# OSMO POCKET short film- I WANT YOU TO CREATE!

Now, we all know that the OSMO Pocket is really not good under low light situations, so I had to light every single shot.
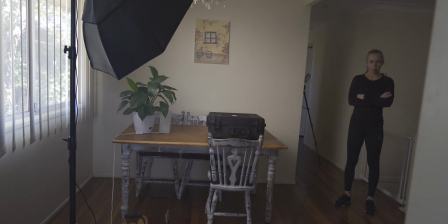(4:11)
Especially indoors, you don't want to bump up that ISO, which obviously increase the grain. Now, unfortunately, it was a little bit of a rush job,
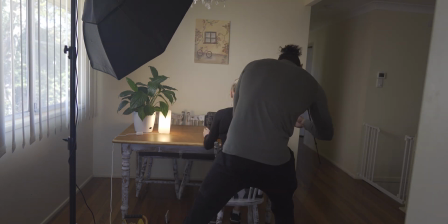(4:18)
but that wasn't the point of this film for me because we had little Bub playing in a little pen just at the side,
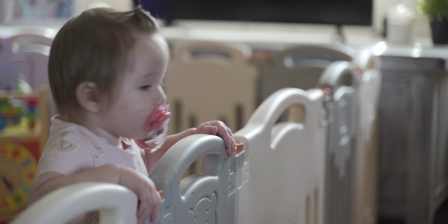(4:24)
so we didn't really have too much time to do this. So that's why it only took just over half an hour.
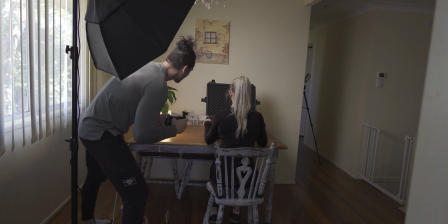(4:29)
But as you can see here, we predominantly use the Godox SL60. Now, this light is incredible. It's very portable and it's great.
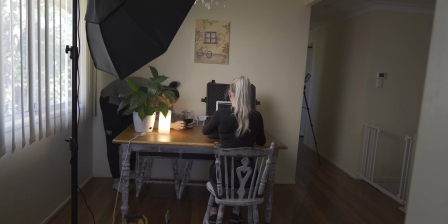(4:38)
And I actually use the Iwata Genius lights as well, just to put as a little bit of a fill light. So now that you have most of your pre-production planned, it's time to shoot. When you're trying to think about shooting, try and have some movement in the shots. But I mean, this should actually be planned in your shot list anyway.
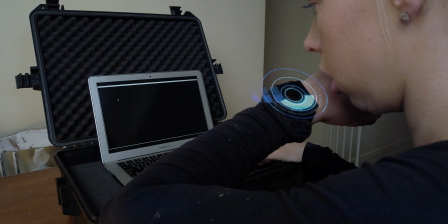(4:53)
But if your actor is static, potentially move the camera, track it left or track it right, have something in the foreground and track behind it.
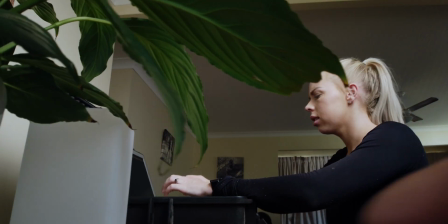(5:01)
You can dolly in or dolly out. You can even have objects in the background move, like a little bit of fog or just some actors walking past.
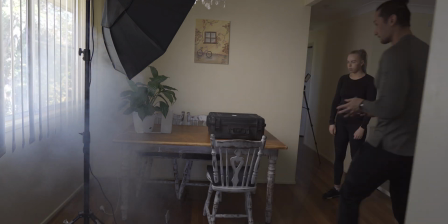(5:08)
Whatever it is, movement is quite important to have in most scenes.
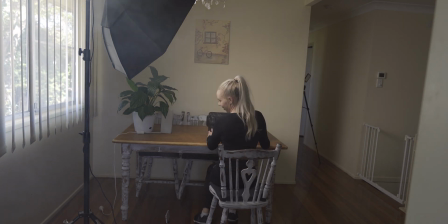(5:11)
Yes, if the mood requires slow movement or static shots, then by all means, film static shots. You just need to have a point to have a static shot, but you don't want to have static shots throughout the whole film. It becomes stagnant and a little bit boring. I just want you to think about creating something a little bit more dynamic than static shots. And no, I don't mean do a whole bunch of Daniel Schiffer sort of style B-roll shots. I'm not after some epic B-roll piece unless the film actually requires that. Now don't forget to try and plan different angles. I don't want to get into it too much, but filming the subject, looking up at them can actually give them a little bit more power in the frame.
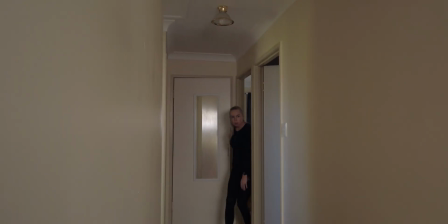(5:50)
And then when you look down on the subject, it can actually make them appear a little smaller and less significant and sort of have less power in the scene.
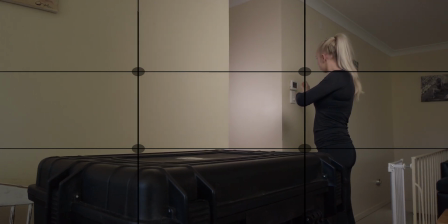(5:58)
Framing them in the thirds can also make for a pleasing composition. You probably would have heard it before.
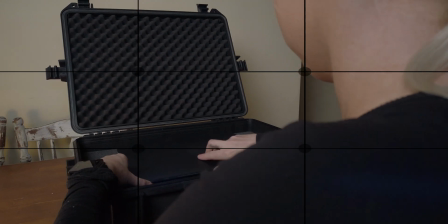(6:04)
Framing in the thirds, it's pretty important. I won't be going full in depth with this, but I will be going a little bit more in depth when it comes to my behind the scenes of the Septic film, so be sure to stay tuned for that. Now, it usually is best to record audio on set. Try and record it externally if you can. Even if you have a hidden lav underneath the shirt, that'll get some really good audio. I try and record everything externally, but with this one, I recorded everything just with the Osmo Pocket, just to show you guys that all you need is a camera that can record. You can make some pretty cool stuff with that. So I really just wanted to show you guys, I don't recommend using just the onboard mic of the Osmo Pocket or whatever camera you have. Try and record audio externally. Unfortunately, like I said, we had Azalea playing in the background in a pen, so we couldn't actually use majority of the audio because we had SpongeBob playing on the TV and Azalea making a whole bunch of noise, so we actually had to do a whole bunch of ADR through the whole set. Now, if you don't know what ADR is, essentially it's just recording audio in the studio, putting it over the top of the film. Now, it's not really a great way to do it, but there are actually a lot of films that have done this before.
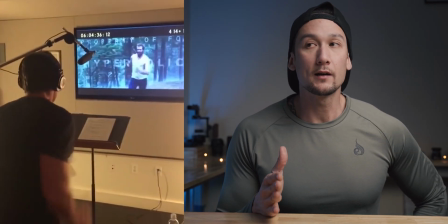(7:18)
There is one scene that I remember by Hugh Jackman.
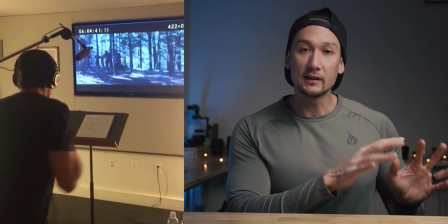(7:21)
He was filming Wolverine, and he was running through the jungle in the scene, and he was going through the motions in the studio,
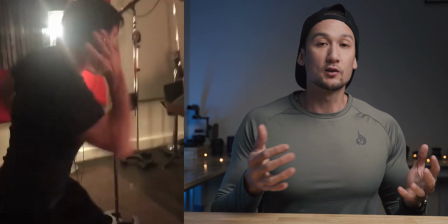(7:28)
recording studio, and he was actually doing the exact sort of motions and trying to get that energy in there,
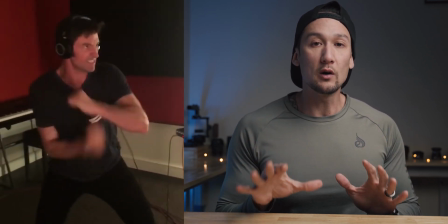(7:33)
and he recorded all the audio in the studio. Now, once you have completed the filming, editing is actually one of the most important parts. Now, I just want to talk a little bit about aspect ratio. Now, aspect ratio can actually help tell the story.
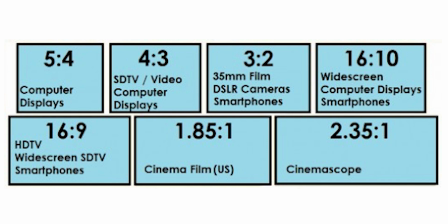(7:48)
There isn't just one specific aspect ratio, because these aspect ratios can change depending on what kind of feel you want to have. Let's say you have a 2.35:1 aspect ratio. That's quite narrow, and that can actually make you feel sort of entrapped and gives you less vision. Pretty standard one is 1.85:1. That's a standard ratio.